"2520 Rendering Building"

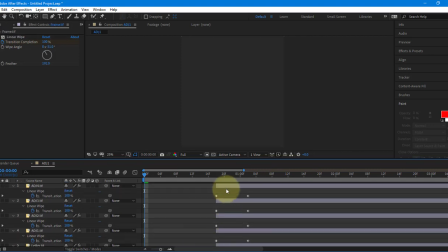(45:21)
And then I can see this is where it ended. So then I just need to go, let me grab all of them, two little clickies past it. Control click that, drag this two clicks past, drag this two clicks past, drag this one two clicks past.
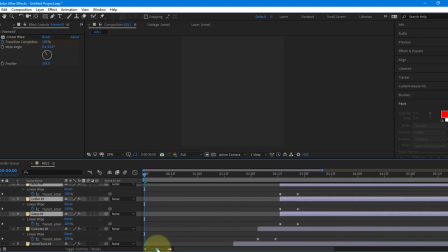(45:43)
Let me zoom out a little bit because now I'm running out of space. Now, the way I did mine is, make sure I click wrong one, is I animated the position of each one of the bottom ones, and then I did this transition thing for the top ones,
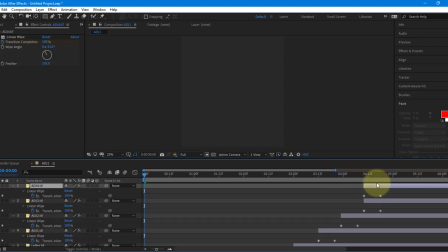(45:58)
which I will show once it's all done. And then this one's going to go there. Okay. Good enough. So now if I hit play, there's the background, there's the shadow, there's that.
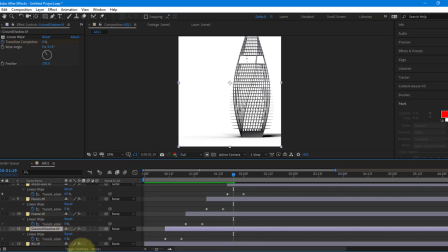(46:11)
Okay. So I got to fix that first. I'm going to go to the shadow, click on the switches and modes, and then I'm going to switch this to a multiply.
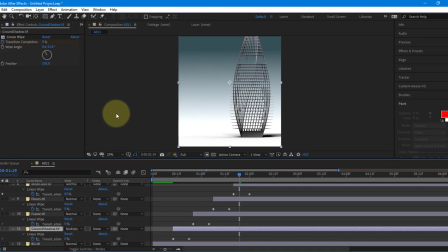(46:18)
So in After Effects, that's how we would set up the multiply there. I also need to change my background color. I'm getting like a lot of white. This is where I'm going to go into my background here,
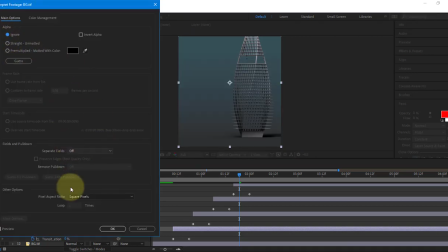(46:29)
interpret the footage main, and say ignore the alpha channel there we go so now it's using the actual full color all
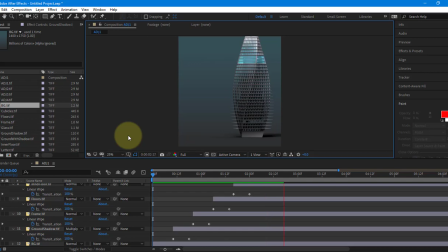(46:37)
right so now watch again there there's a shadow there's that there's that there's that then here's all the other transitions going into what that end result would look like and then once it's done it'll play back in real time okay
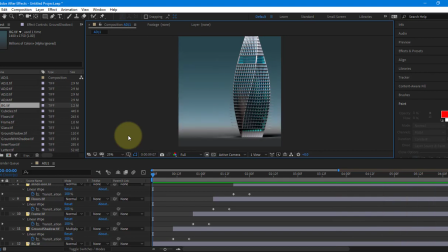(46:57)
now you can do other stuff too instead of that background i could have put a cityscape right because there's nothing saying that you know just because i have
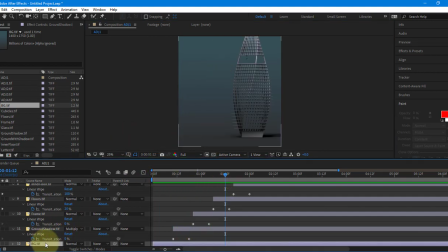(47:03)
this laid out here that I couldn't have thrown like a city as my background instead of, you know, that.
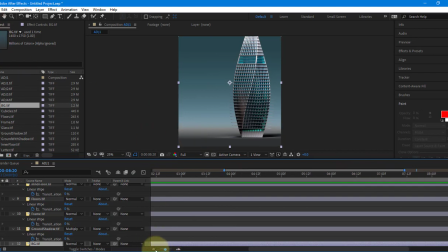(47:10)
All right. Now we're going to pretend that we're done. So I'm going to go to zoom out. I'm going to find where this thing ends right about here. Right about here. I'll go up another second or so, two seconds. And then I'm going to hit N. That's going to set the end of my work area.
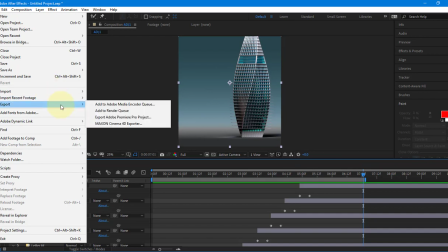(47:27)
And then I'm just going to export, add this to the Render Queue.
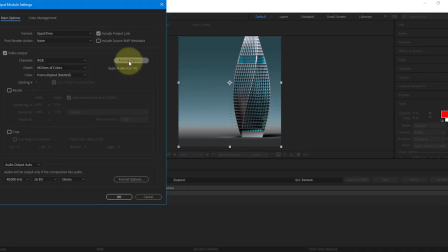(47:32)
Lossless, set this to QuickTime, go to Format Options, set this to Apple ProRes 422HQ.
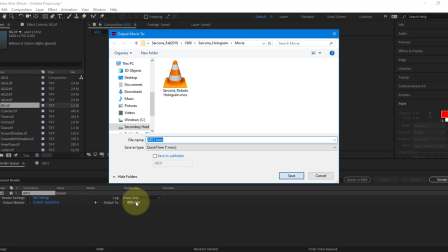(47:41)
Hit OK, hit OK. Go to the movie name here, find my folder, Movies, Saracona,
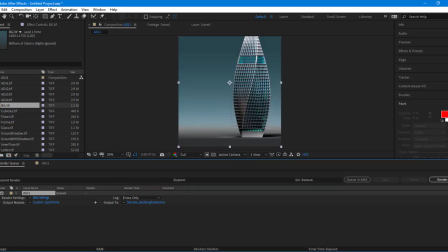(47:56)
Building passes and then you hit render and this will be the quickest render you've ever seen in the world because we're simply just dragging stuff in here it's a lot easier. There we go. Okay, now that's how you can do it really quick and easy if you want to.
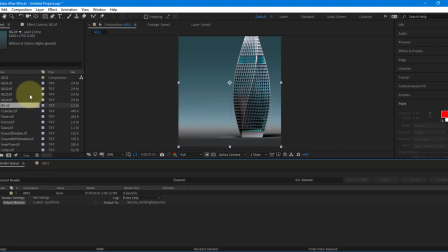(48:13)
This part is not required for the assignment but I want to show you these things because it's an important part of our industry being able to
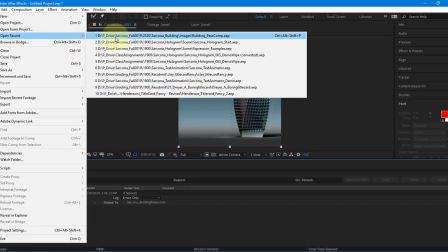(48:19)
tell these kinds of stories now this is um i didn't save all that hard work
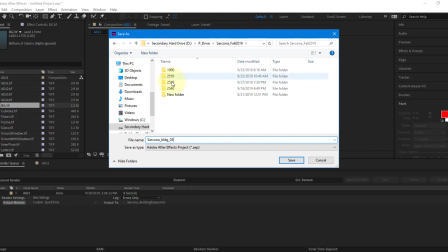(48:28)
one of the grapes about after effects it doesn't just jump to the folder i want it to it doesn't automatically know i don't know i put out three what's that two
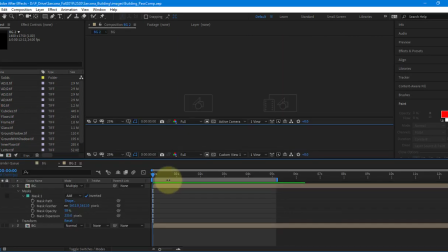(48:36)
building images there we go all right so now in this one this is the one if you're a little bit more comfortable
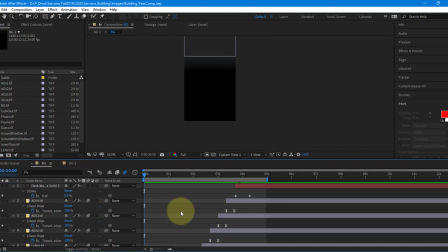(48:44)
with After Effects and want to do a little bit more fancier stuff. Each one of these I animated just using position. So if you watch this thing up here, you'll see the position of that background just drops in.
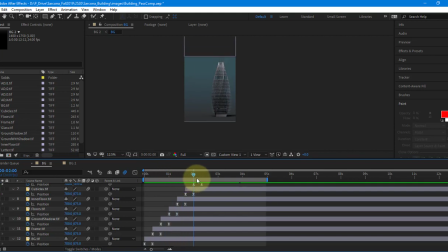(48:56)
Then the position of that drops in, the position of that drops in, the position of all these just drop in. At the very end, I'm using these wipes. Just because the wipes aren't really effective unless you can see them transition in.
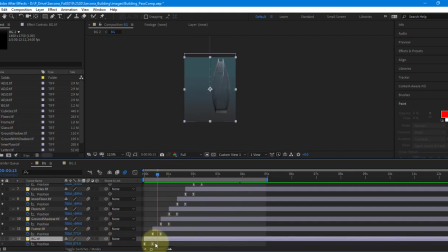(49:10)
Okay. Now, again, if you're comfortable with After Effects, I also use the speed graph so that it looks fancy, so it looks like it's coming in.
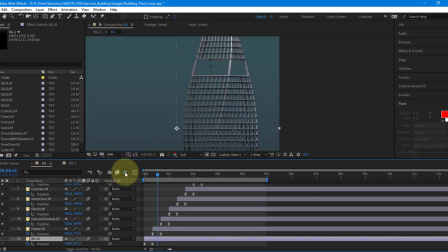(49:17)
I also threw motion blur on these so that we get this nice, like, dropping in motion versus just everything being, you know, perfectly crisp and cut out.
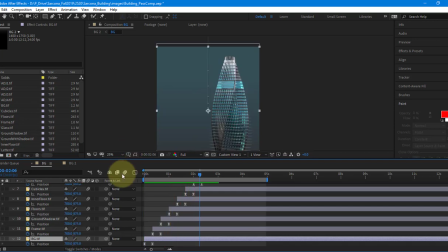(49:26)
That's kind of boring. You throw a motion blur on it.